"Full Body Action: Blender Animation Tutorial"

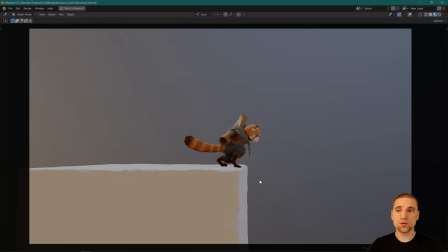1240s
This gap is definitely exaggerated just by seeing this empty space, so I like that better.
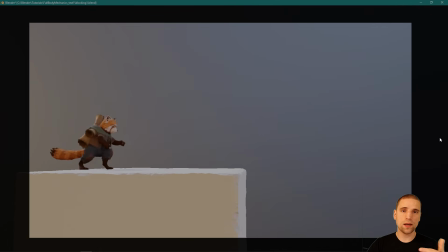1248s
Okay, let's do that. What we've done up to this point is we've added 2 cameras, and we're starting to block the character's action. And just even at this stage, I feel like the story's going to work. The idea, the blocking, the physicality is going to work. So without even committing now to the third shot, I have an idea what the third shot's going to be, what the action's going to look like.
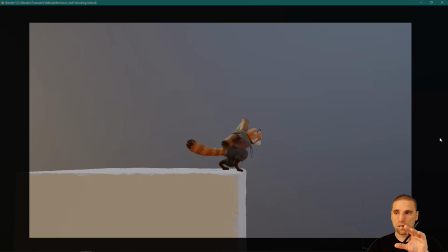1269s
But I'm going to just refine the blocking of this action first and then the jump out before I move to the third shot.
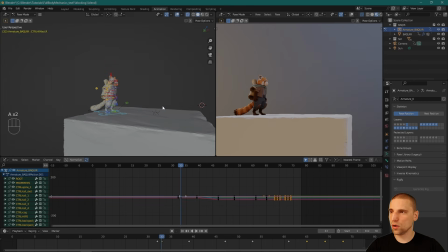1276s
So I have everything selected, A to select all, insert a key, and let's refine the pose. And I have this pose here, it's the same, it's just a hold. Just going to come over 1 frame, insert a key. What I'm going to do now with these 2 keys is I'm going to refine one of them, refine the pose,
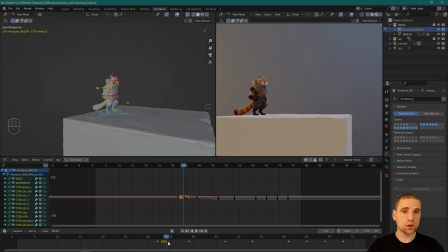1294s
and improve it any which way, mainly for clarity. Is it selling whatever idea I want to sell? In this case, him just looking at the gap and hopefully looking a little heroic. So I'm going to work on that idea, refine the pose, and then I'm going to flip back and forth between these 2 ideas, these 2 poses.
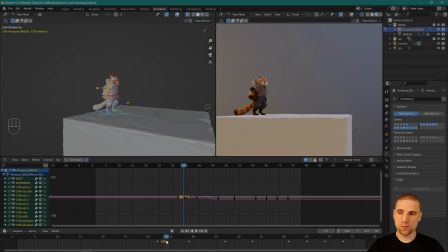1311s
And if this pose is better, I'll keep this one, delete this one, or just replace it.
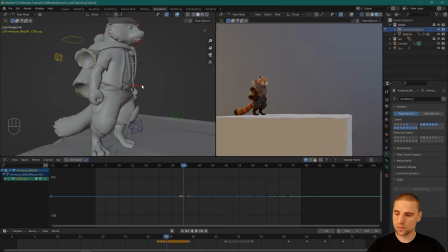1317s
So
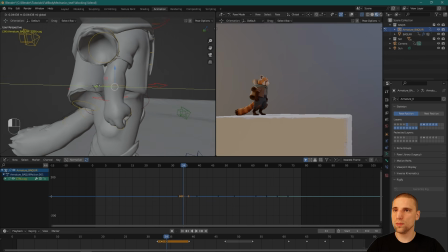1320s
pull him forward a little bit, and I really like that.
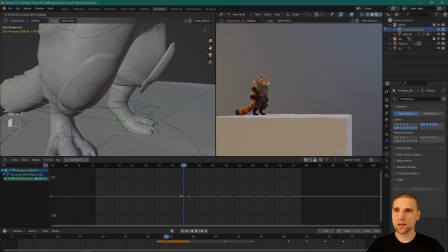1326s
And this gap can increase a little bit. And maybe what I'll even do is have the back foot more on its toes, like he's really looking at how big that gap is.
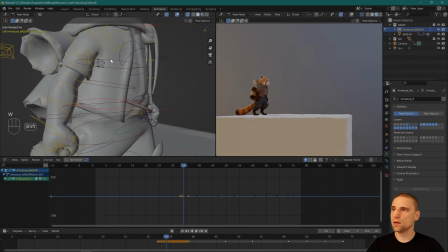1339s
Cool, I'm going to select my spine controls here.
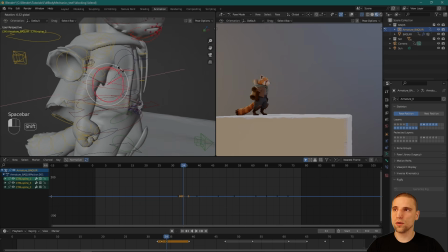1346s
Cool, so I've already added some values there. I'm going to just pull that chest back a little bit.
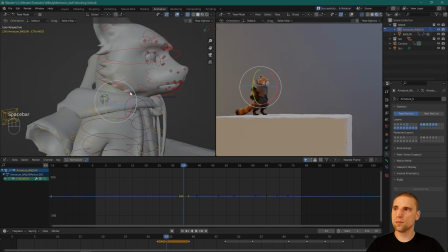1357s
Awesome, and then the head as well. Just going to have it. Do I want to look down? And don't be afraid to translate controls as well. Just because our bones can't physically translate, they can pivot, they can rotate. But don't be afraid, especially for shoulders.
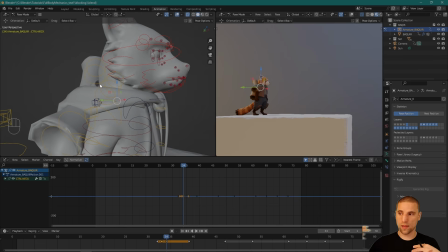1377s
When you need to, especially the back shoulder that's not viewed from that camera angle, you can really pull that shoulder back, rotate it, so then you get that nice silhouette from that angle on certain parts of the body. So hopefully your character rig is able to translate.
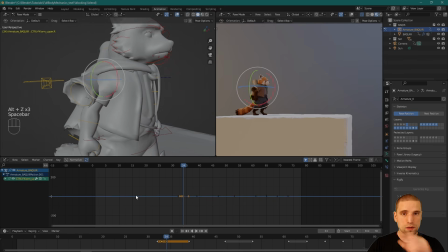1394s
This is all I'm doing, is refining the idea. So I've done the blocking pass. I now know it's working. Now I'm going to clean up the poses. So I might speed through this part. You can just see the time lapse essentially. But all I'm doing is refining the poses at this point, cleaning up those ideas.
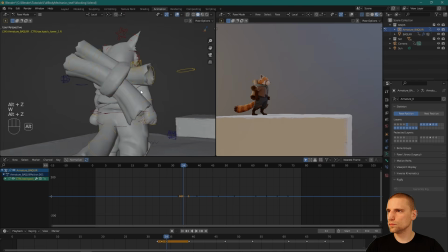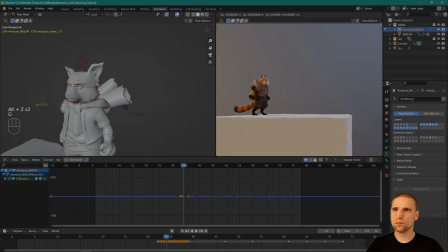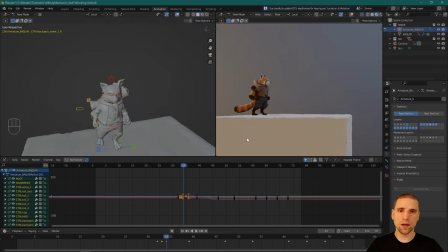1422s
Cool, so I've just cleaned up my pose a little bit, and here's what I'm going to do. Use my arrow key, and you can see just going back and forth between those 2 poses, and already one is stronger. This was my original. This is the updated one. It's stronger because it's more clear.
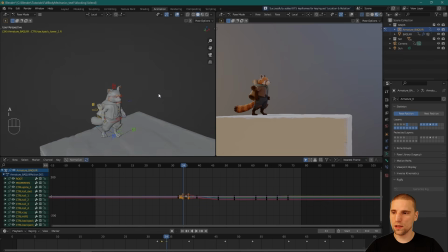1442s
Okay, so I'm selecting A, inserting a key on all, and all I'm doing now is copying that key, Control C, Control V. And again, now I can refine it even more. So you can see how long posing can take.
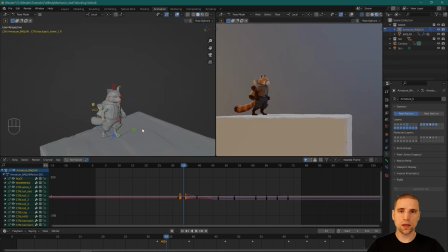1458s
But when you block it, I think in the way that I was doing at the beginning, is I spent 5 minutes on about 6, 7, 8 poses, something like that. Are they working together? So I'm going to leave that pose where it is. I'm not going to spend more time on that now. Okay, so let's also paste it to this keyframe here.
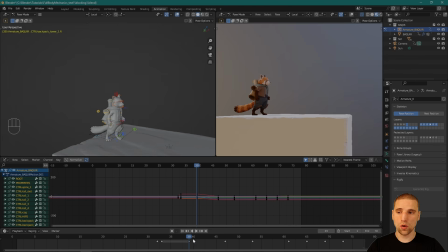1478s
And I'll delete this one now. Just like I did over here, all I'm going to do now is go to this pose, copy this pose, paste this pose, and I will find it just like I did for here.